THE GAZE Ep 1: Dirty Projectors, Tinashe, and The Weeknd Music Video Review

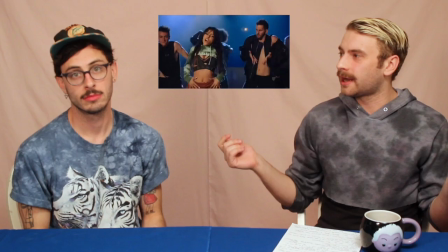Growing up in the era of like NSYNC and Britney Spears
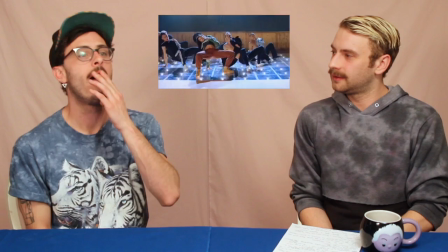and Destiny's Child like everyone used to have choreographed like I know and I miss it.
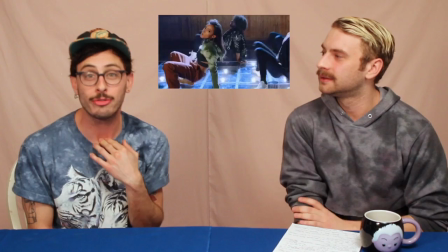Like I'm pretty sure I started going through puberty when I saw Britney Spears' I'm a Slave For You video. Choreography's powerful y'all.
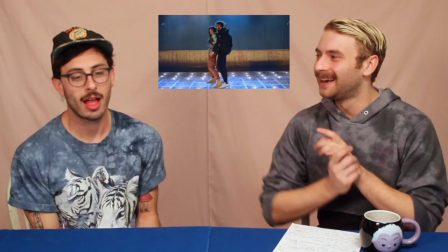Also the look I was so excited about. What? Bitch what?
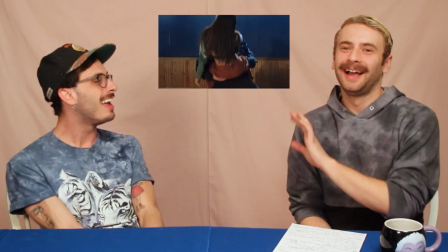I just like wasn't super into the color scheme of her outfit. I'm sorry I just like I'll just sit over here.
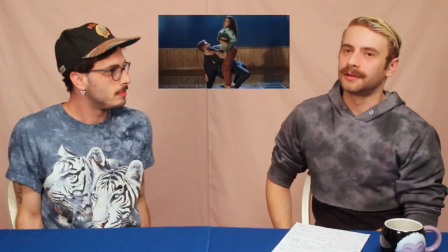The looks were amazing. she's giving us classic R&B hip-hop video girl showing some cleavage with the crop sweater
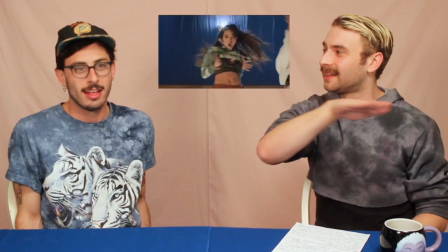the tie-dye got the baggy pants she's got her Tim's all the girls are kind of dressed like this so even if you don't like her particular outfit like you have other outfits
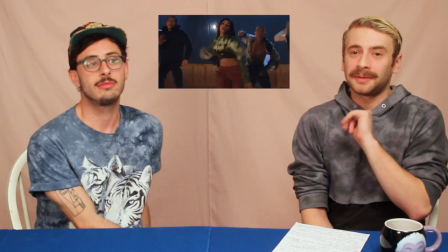to choose from I like how the guys in the music videos are just like wearing plain black stuff they're mainly just like object
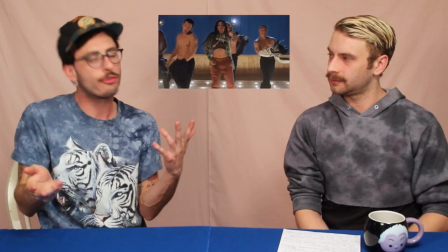yeah they're there just to be the props of the female dancers we'll say there's like certain little things like little subtle aesthetic things that kind of make it a little
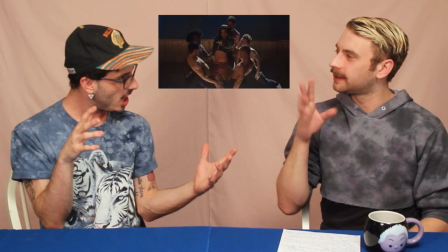different. There's like this kind of like steamy smokiness to it that gives it kind of a vintage-y look.
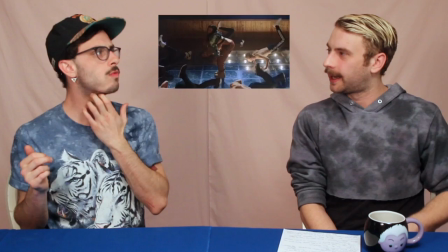Yeah, the way the lights are like clicking on and off. Definitely adds, like amps up the sex appeal, which is already like pretty high.
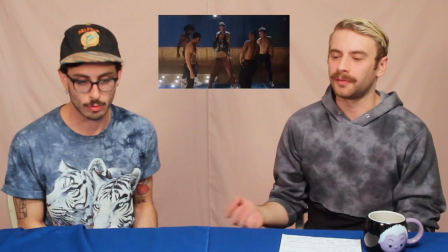Tinashe is giving us these late 90s, late 2000s pop tropes, which we love. With that, you always like risk being seen as like reductive.
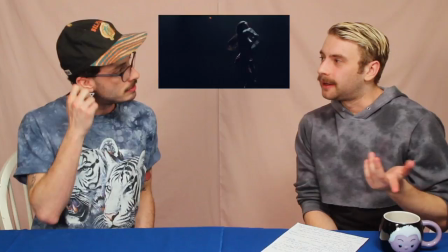I really like at the end of the video that she like starts doing that like chop and screw.
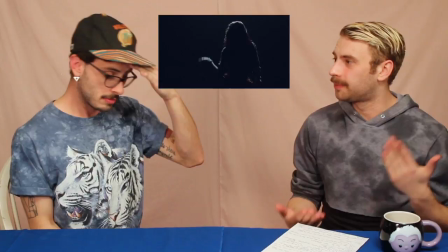That's what I love about Tinashe and this video, because we could use more pop-branded R&B,
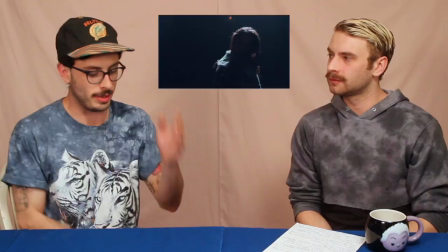but she is still including the alternative, unexpected elements that are keeping it interesting.
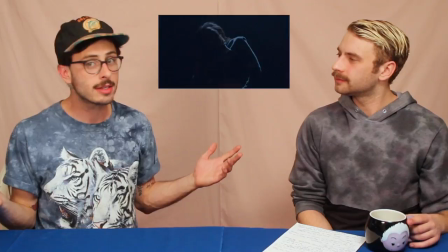A choreography video that can kill from beginning to end, keep your attention the entire time. The dancing is so interesting to watch, and it works! That is just a testament to how talented and awesome Tinashe is. so yeah so we hated it and finally our last video is going to be the weekend's party monster which was released on january 12th 2017 and directed by brother with no vowels in it all uppercase
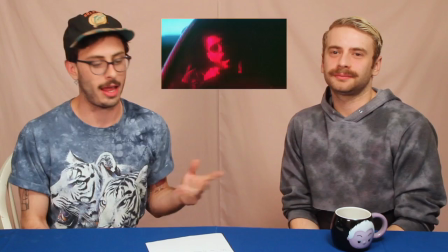brthr first impressions yeah there are some things i like about it it's like a very much an aesthetic video it
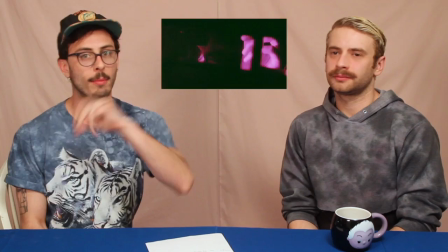is like editing like boom boom lots of colors like lots of
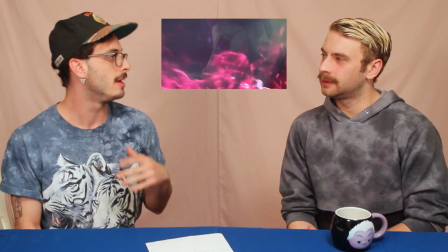like crazy cinematography and like special effects kind of 80s horror movie meets like
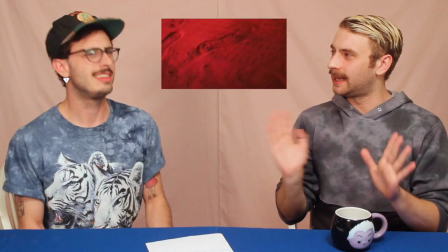psychedelic George Michael Billy Idol as character like
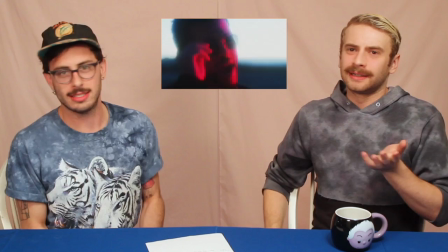neon flashing lights violence hot girls drugs yeah it's very
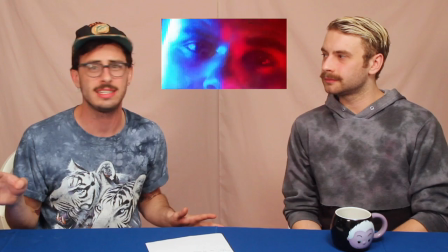the weekend he's just kind of like looking sad and drugged out in some sort of like weird party
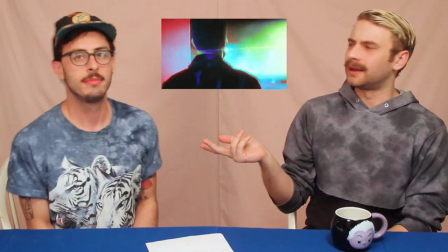setting that kind of looks like a carnival funhouse not really a plot or storyline but just like all the elements that make the weekend but
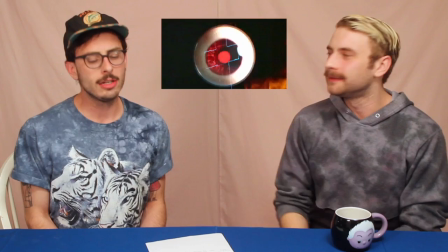with this like new pop of like light yeah it's like I'm a pop musician yeah it was a little it was a little different for
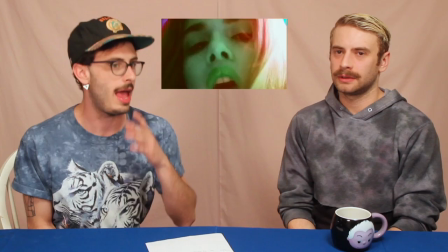the weekend I mean we're talking we have like so many different combinations of colors it's like green red blue like pink like everything it's also like a horror
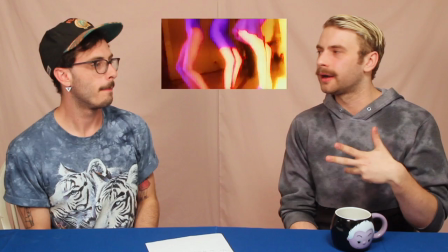movie too we'd like this shot of like these girls like eating this like cake that has like party monster on it.
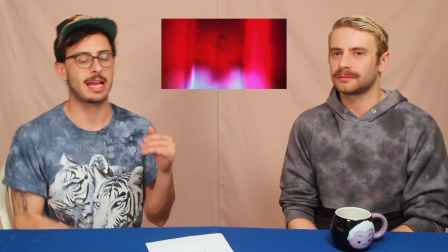I wish it was a little more horror because I think that'd make it a little more The Weeknd 2 if there's like like murder or something.
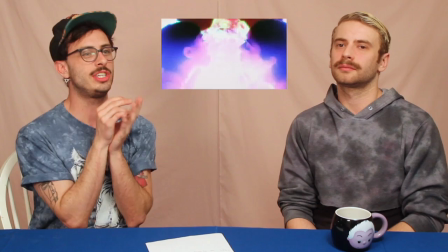Yeah! It's like it's like kind of like tailing this line between being like a wacko video and a pop video and I kind of wish he just chose it in one.
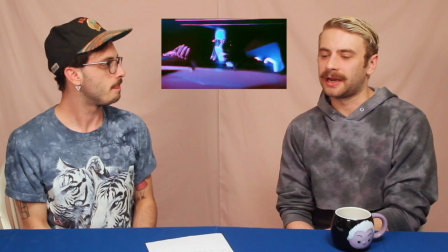I don't mind that it has like a very like pop edge to it but I wish it had more of like an edge to it.
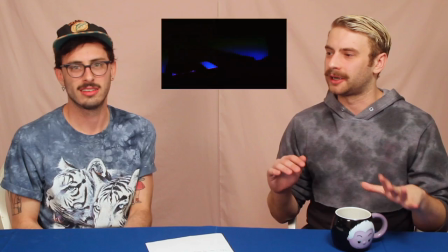I've gone further with The Weeknd's like weird dark like.
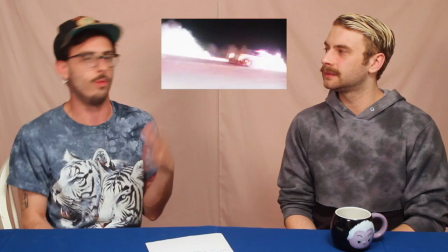Yeah because when you watch the video you're not like whoa this is crazy you're I'm just kind of like, whoa, this is crazy.
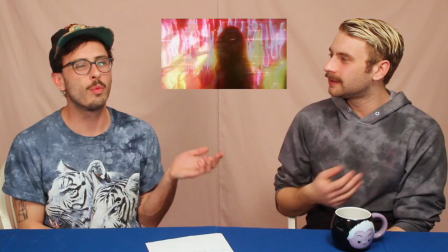All the pieces of the music video I can appreciate, but as far as an actual watch, it's kind of an eyesore.
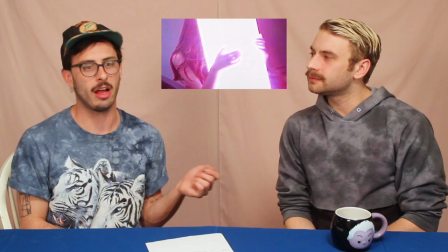It's worth a watch, but it's definitely not a video that I watched and was like, dang, you know, put that on my YouTube playlist.
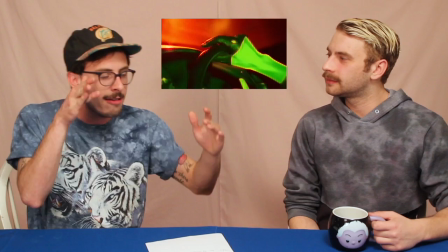Aesthetically, it's very much the kind of stuff I'm into. For some reason, it just didn't fit all together for me.
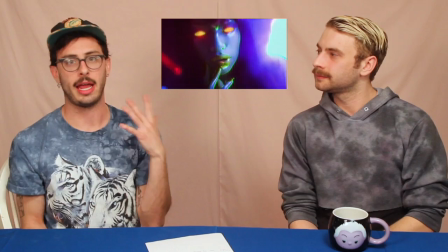I choose a vibe just so much That I was just kind of like over it halfway.